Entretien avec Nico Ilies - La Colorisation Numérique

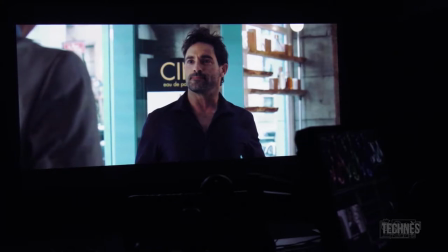25:07 Mais ça, je ne pense pas que j'aimerais avoir sur la tape parce que je te montre
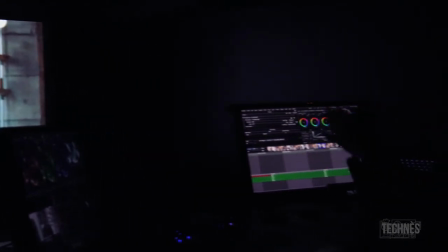25:14 une discontinuité en l'image à cause des différentes températures des couleurs et aussi à cause des différentes journées de tournage. Et ici, comme je dis, ça c'est pour ne pas. Attends. J'espère que je suis bien ici.
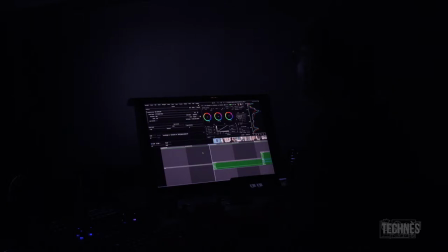25:37 Ah oui.
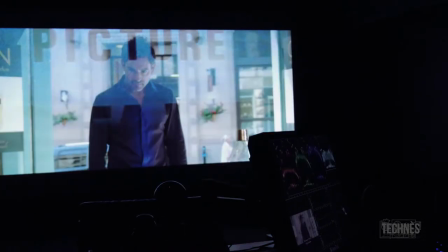25:42 Voilà. Si maintenant on garde, on laisse rouler d'une image à l'autre.
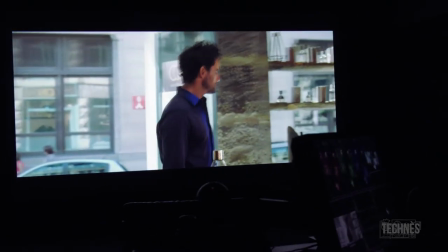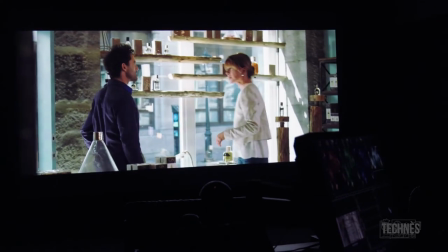25:54 Elles sont des fichiers lourds maintenant.
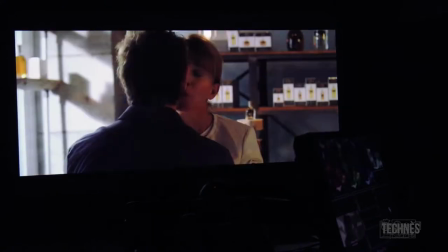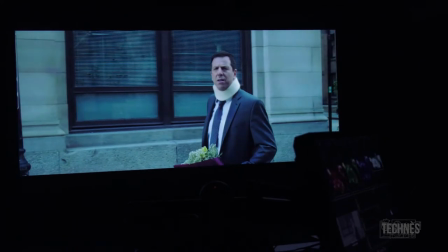26:02 Puis on tombe sur une scène extérieure, ça coupe pas bien. C'est trop bleu, c'est trop froid.
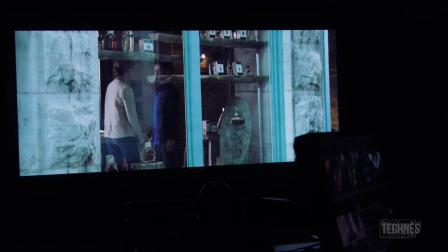26:09 Puis une des défis, c'est d'égaliser cette couleur. On tombe de froid à chaud.
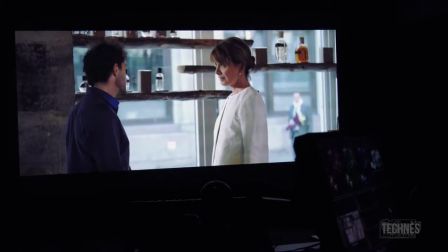26:17 Puis on a réussi. Voilà, sur oui.
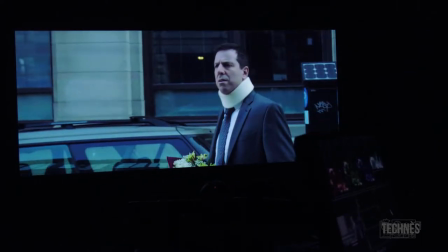26:22 Lui. Puis le résultat final était qu'on a. On a... Ouais.
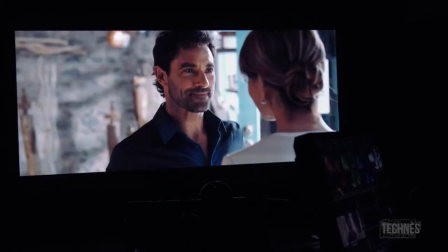26:28 Maintenant, c'est, on a une continuité, une unité entre les images. Ouais.
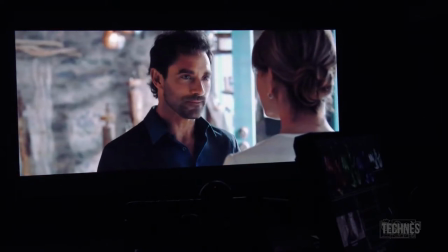26:36 Et des images un tout petit peu moins chaudes à l'intérieur. Oui, on a désaturé le rouge.
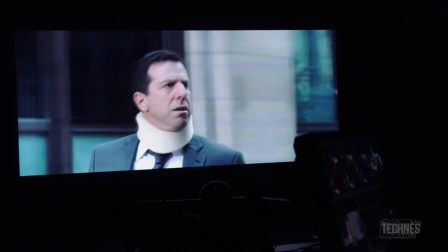26:49 Voilà. D'accord. Puis peut-être un autre exemple, c'est ici.
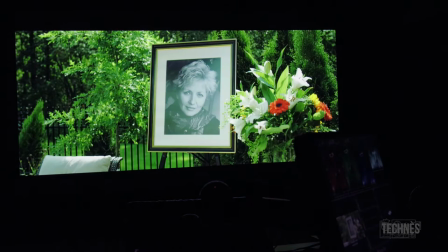26:56 C'est ça l'original.
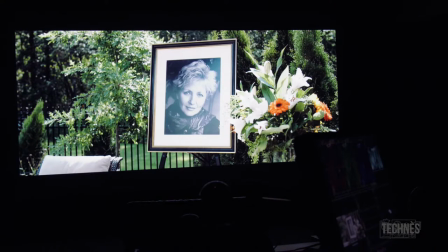27:01 Et puis on l'a mis vert, n'était pas dans cette palette, mais on l'a mis dans une place esthétique.
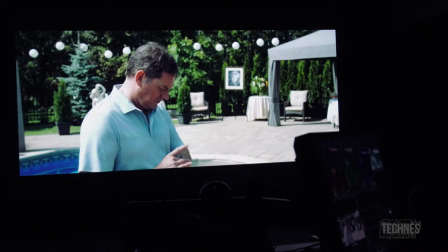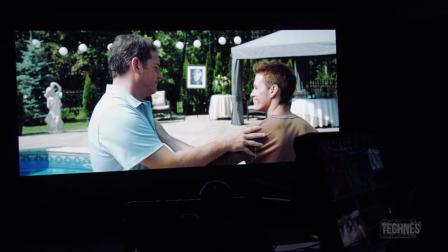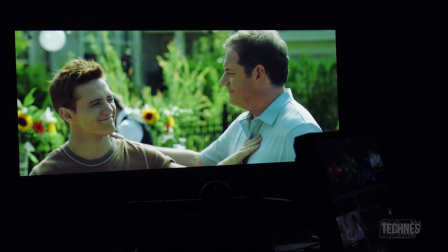27:25 Ah, c'est avant, après.
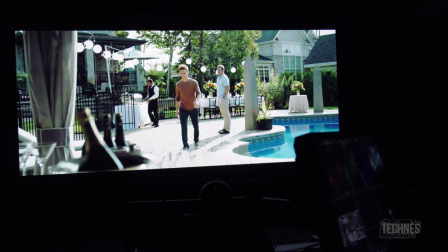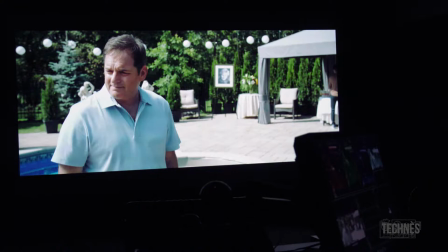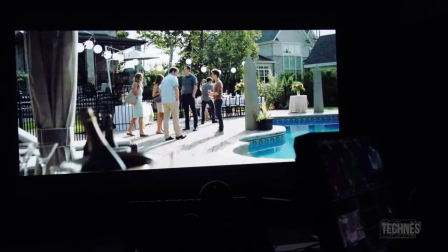27:37 Puis à la fin.
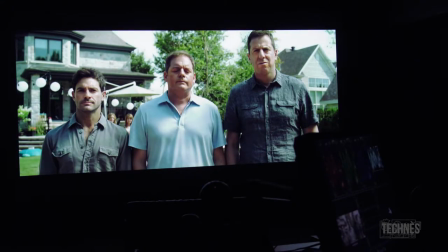27:42 Voilà. On a changé l'éclairage aussi. Oui. Intervention sur. Sur.
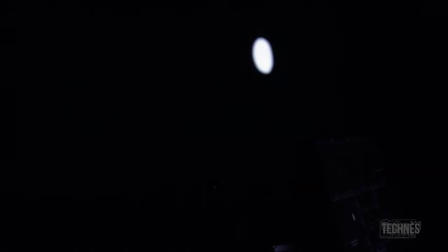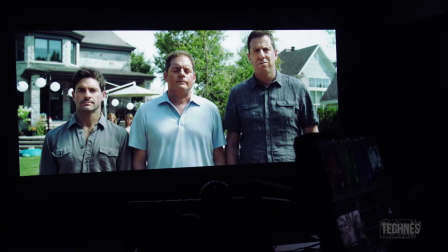28:03 Qui bouge, des masques qui bougent avec le visage. D'accord.
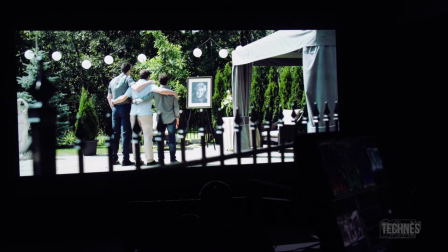28:09 Pour les mettre en valeur.
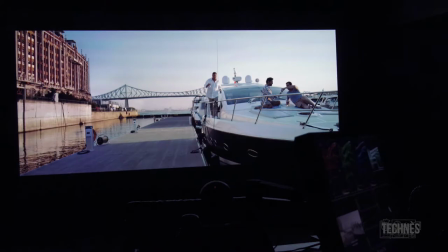28:15 Ah, l'original. Ah oui. On réchauffait. Ah oui.
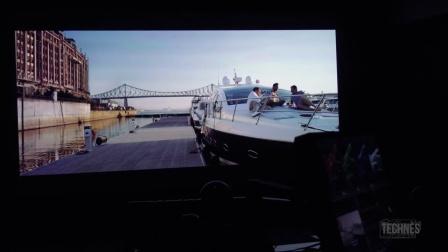28:21 Ah ben on sent mieux la fin de journée. Hein. La fin de journée. Oui, c'est ça. Ouais.
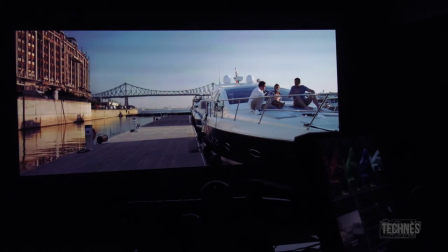28:33 Ça change tout. Oui, ouais. Ça change la perception. Ouais.
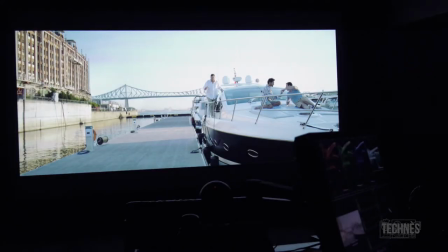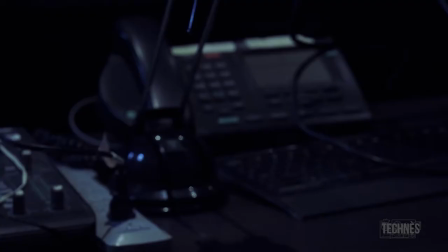28:45 Ouais. Voilà. De communiquer entre une coloriste, ouais, et le directeur photo.
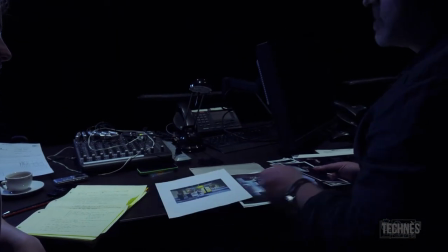28:50 Old fashion, mais j'aime encore parce qu'on n'a pas de misinterprétation.
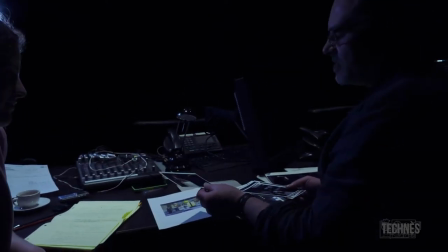28:55 Qu'est-ce qu'on veut dire à cause des écrans. Alors, il a pris les photos sur le plateau, il a fait des changements. Des retouches de couleurs sur le Photoshop, ouais, fait le print pour les photos, envoyé à la coloriste.
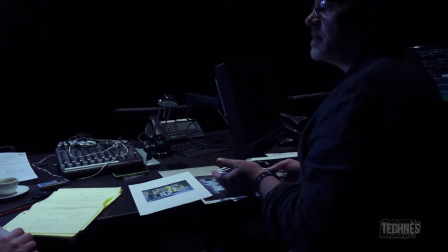29:06 Puis on a fait des tests de avant des tournages.